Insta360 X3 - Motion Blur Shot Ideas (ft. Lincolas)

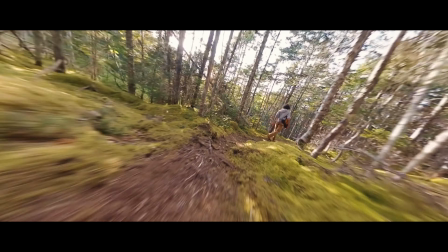In this video, you will learn how to make your Insta360 X3 footage so much better through the use of motion blur.
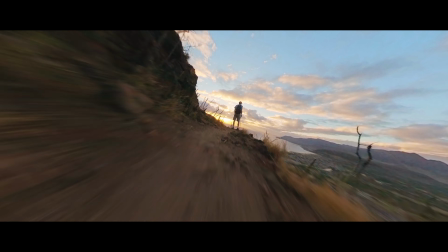Up until recently, motion blur for 360 content was only available through third-party software and often locked behind a paywall.
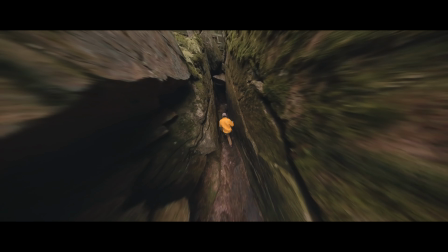Now, you can use it for free in Insta360 Studio with just the click of a button. So you might be wondering, what exactly is motion blur?
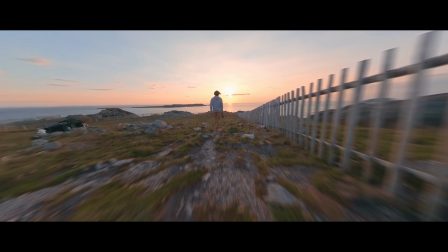The answer is fairly simple. Fast-moving elements of a video will become blurry streaks of motion.
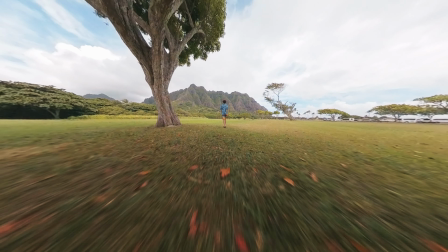In this example, the different colored specks on the ground become streaks when motion blur is applied.
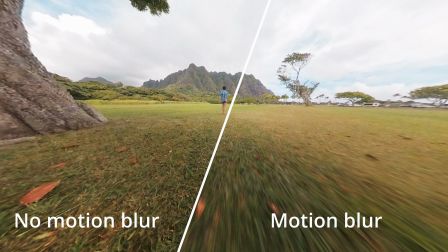Now this is an advantage for a couple of reasons.
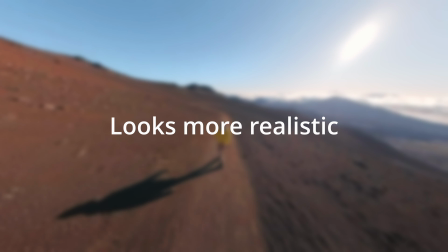First, it looks more realistic to what the human eye sees, and second, it blurs out distractions near the edges of the video.
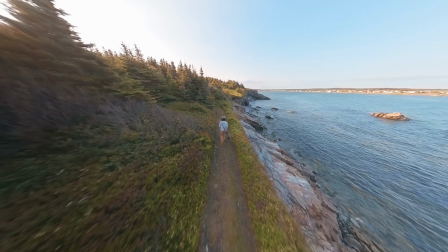Now, let's learn how to use this feature. Import your desired clip into Insta360 Studio.
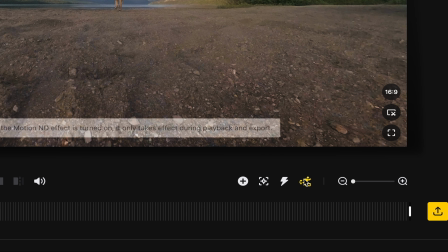Then, click this button over here called Motion ND. Once this is turned on, the icon should be yellow.
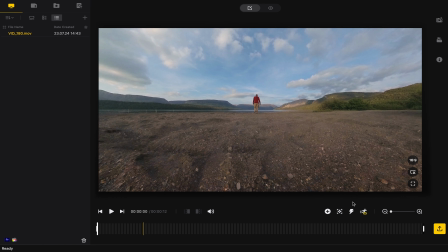Now you won't see anything at first, but don't worry, the effect is on. You will only notice the motion blur when you start playing your video or quickly pan around the scene, but this won't stop the exported video from having the effect.
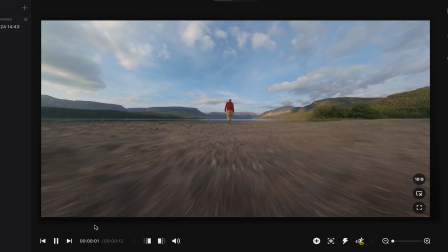Start playing your video and you should notice that all the fast-moving elements will be blurred.
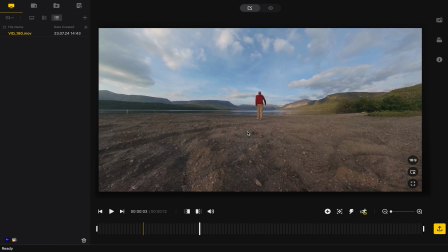Additionally, try moving the field of view around very quickly. You should see that the whole video becomes a bit blurry.
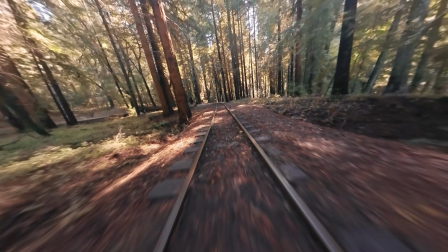Now that you know how the motion blur works, let's get into some creative shot ideas that make the most of the motion blur effect. The first shot is the low to the ground shot. This shot is cool as is, but the motion blur feature takes it to a whole new level.
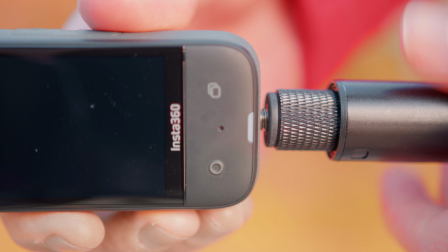To create this shot, mount your camera on the invisible selfie stick and walk or run with your camera very close to the ground.
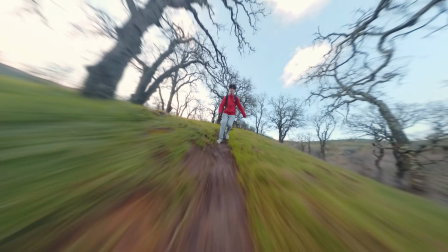This creates the illusion that the camera is moving super fast. Because there is so much movement in the shot, there is a lot of motion blur and it looks really cool.
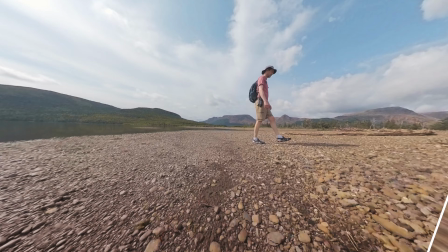The fast moving ground turns into blurry streaks and it leads your eye right to the center of the video. Here is the low to the ground shot before and after motion blur is applied.
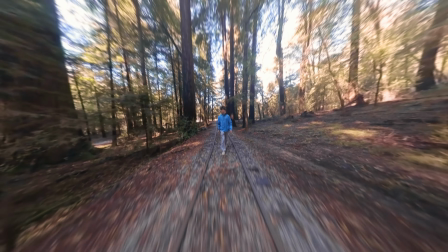The next shot is the spin around shot. To create this, use the invisible selfie stick and simply rotate around with your camera.
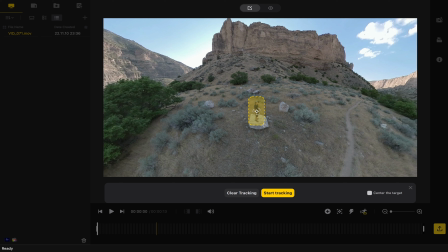Then, in post-production, click this button here to track the shot. Draw a box around the person and click Start Tracking.
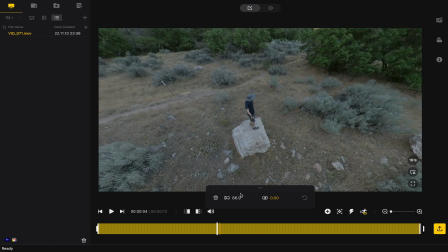Once it's done, you can adjust the field of view.
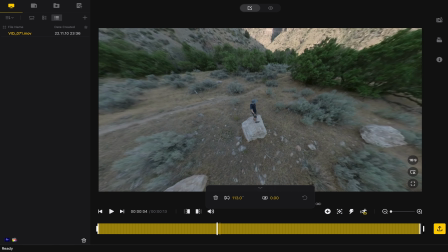This results in a unique shot where the world is spinning around you.
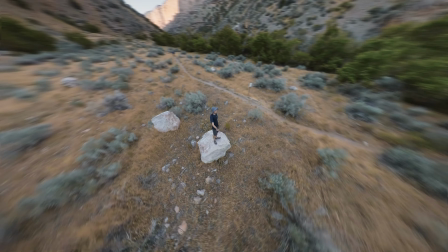The motion blur makes the movement more realistic and helps direct the attention towards you, the subject of the shot.
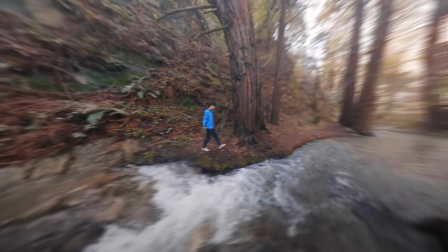This is because the background will have a bit of blur, while the person will not.
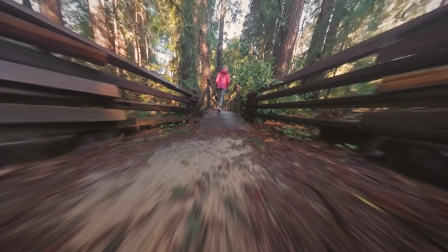The last shot is the proximity shot. To create this shot, you'll have to move your camera very close to other objects, so be careful not to scratch the lenses.
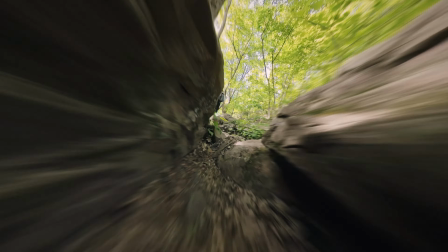I like to move my camera near leaves, trees, rocks, or really anything.
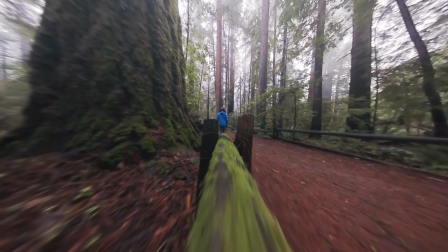The fast-moving elements passing by the camera look super cool with motion blur and add interest to a lot of your shots.
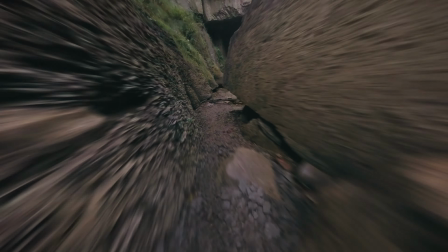Additionally, you can combine this with the low to the ground shot to get even more movement.
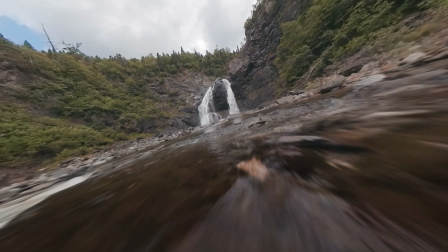I hope you learned something in this video and give the motion blur effect a try. It's a great way to add a unique style to your 360 videos and make them stand out.